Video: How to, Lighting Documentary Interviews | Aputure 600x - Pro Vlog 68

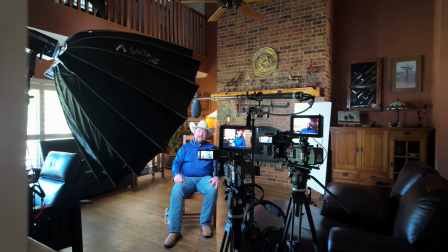Welcome back to the channel. In today's video, we're diving right into another documentary interview setup.
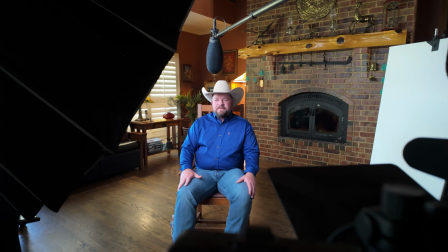Keeping the setup simple was crucial for this documentary, so I brought in just one light and my two FX6s.
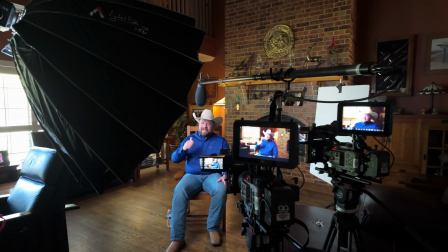I ended up using a bounce for fill and then a shotgun microphone for quick setups.
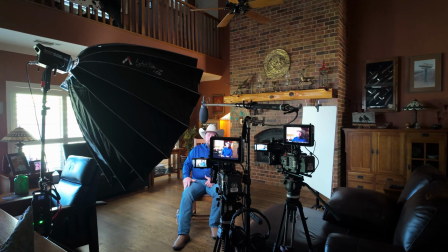I'll show you my favorite LUTs applied to the footage, including a false color a lot.
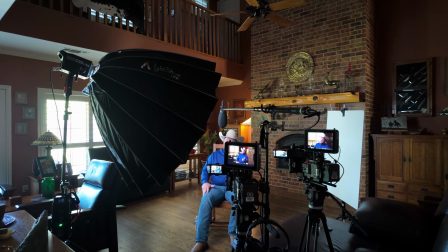So let's get into it.
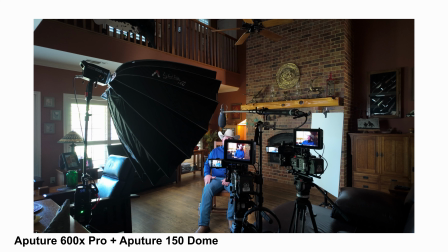My go-to light for this documentary has been the Aputure 600X Pro with the Aputure 150 dome attached. The reason I like to use it is I get a big source that is very simple and easy to set up,
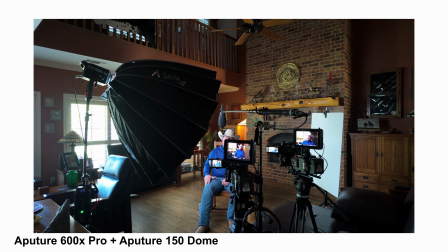but also I have the bicolor flexibility so I can lean towards tungsten or daylight depending on the situation, and that's been very crucial overall in this documentary.
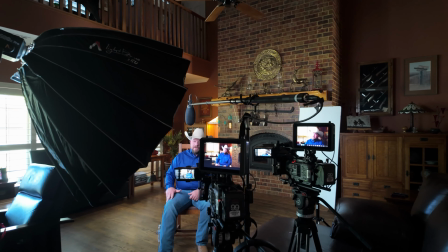I always like to match my interview cameras as much as possible, so I ran two Sony FX6s for my interviews,
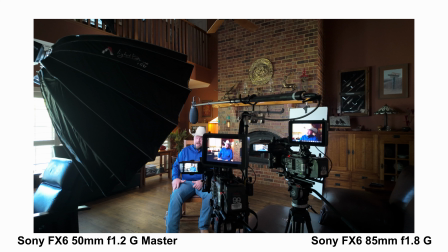and then I ran the 50mm f1.2 G Master for my wide angle, and then my type was the 85mm f1.8 G. I like to pair my matching cameras with matching monitors.
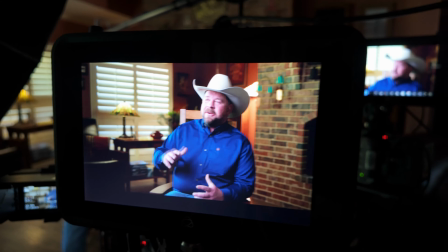It makes it easy to reference. I can look at both shots and make sure that my white balance is correct,
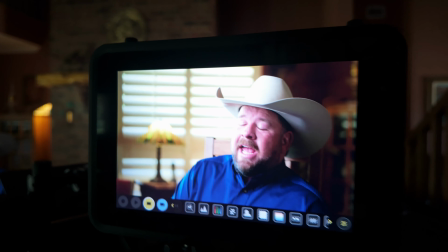that I'm not getting anything weird and actually see the results with my LUTs applied which is important to me.
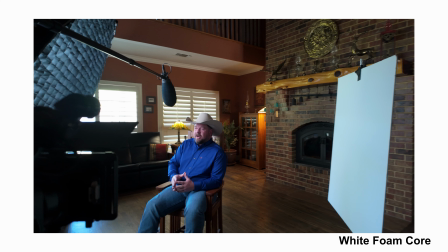Using a bounce or a negative for fill is always my go-to approach. I don't like using a second unit to actually light the fill side of the subject.
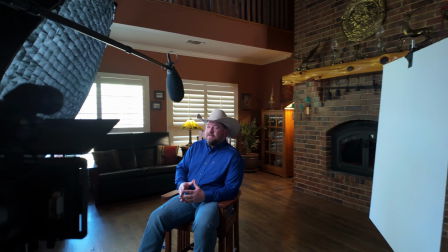That's just my preference overall. It's also easier to travel with and set up.
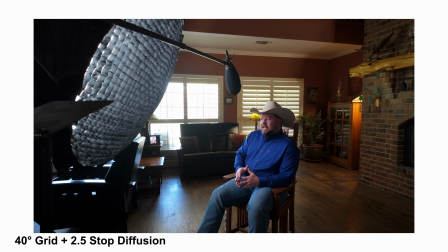With this being a darker scene overall I wanted to limit the spill in the space so I did go with the grid on this. I'm using the 40 degree grid that's included with the 150 dome and then I opted for the
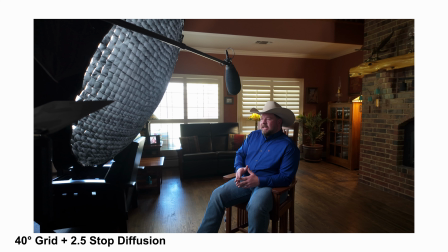thicker diffusion which is a two and a half stop diffusion and it also comes with the 150 dome. It has a similar feel and look to it to chimera cloth so it's really thick or almost like a magic cloth.
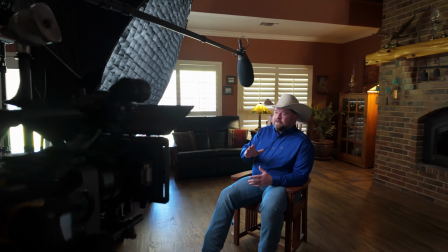Something that's really important when dealing with cowboy boy hats or hats in general is you have to get that light
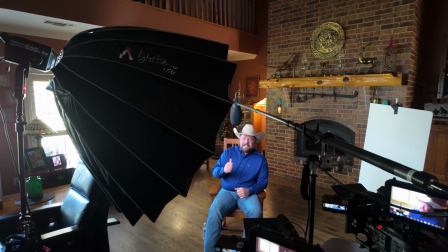lower to make sure you're getting under the brim and you're not creating a harsh shadow.
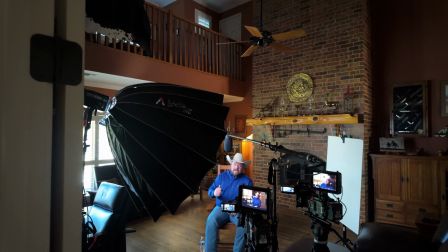So the light is lower to help get that light underneath the brim of that hat.
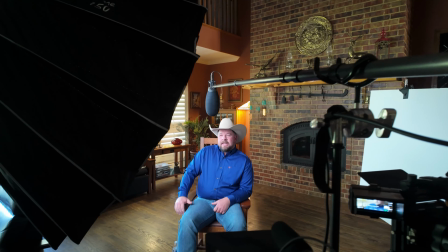I've done multiple interviews with this setup for this documentary and it's been working out really well and sometimes
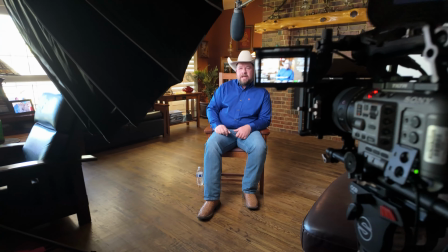we get lucky and on this one we had some practicals in the background so we're able to take advantage of those lamps and utilize them
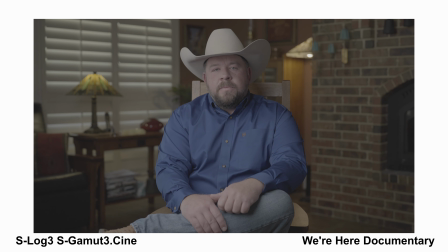and let's take a look at the results this is straight out of camera this is our wide angle and i always run s log 3 s gamma 3 cine if i'm allowed to on shoot gives you the most flexibility in post and i'm always
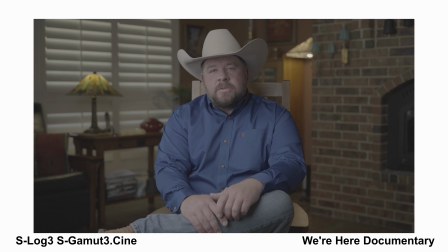landing at base iso of 800 or second base if it's a really dark situation where I need that extra boost. So that helps keep the noise levels down and make the image look amazing overall.
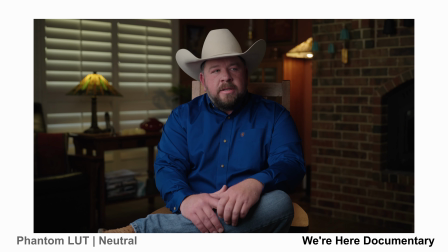And now let's apply the phantom neutral LUT. So this is a phantom LUT just applied to the footage. No adjustments made. Again, straight out of camera. LUT applied.
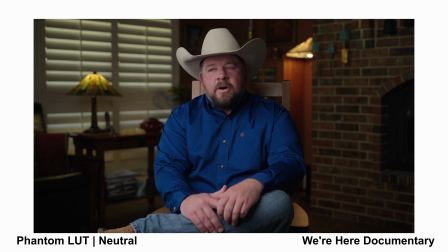No adjustments for exposure or anything. I'm trying to always nail exposure and match exposure between the two cameras to give me the best results on site rather than coming into post and trying to fix things.
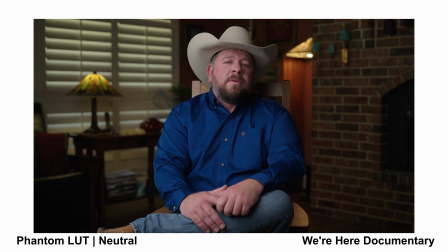Because if you could get it correctly on site, it's always going to give you a good base point so you can make your adjustments that you may want for the look of the documentary or footage you're looking at.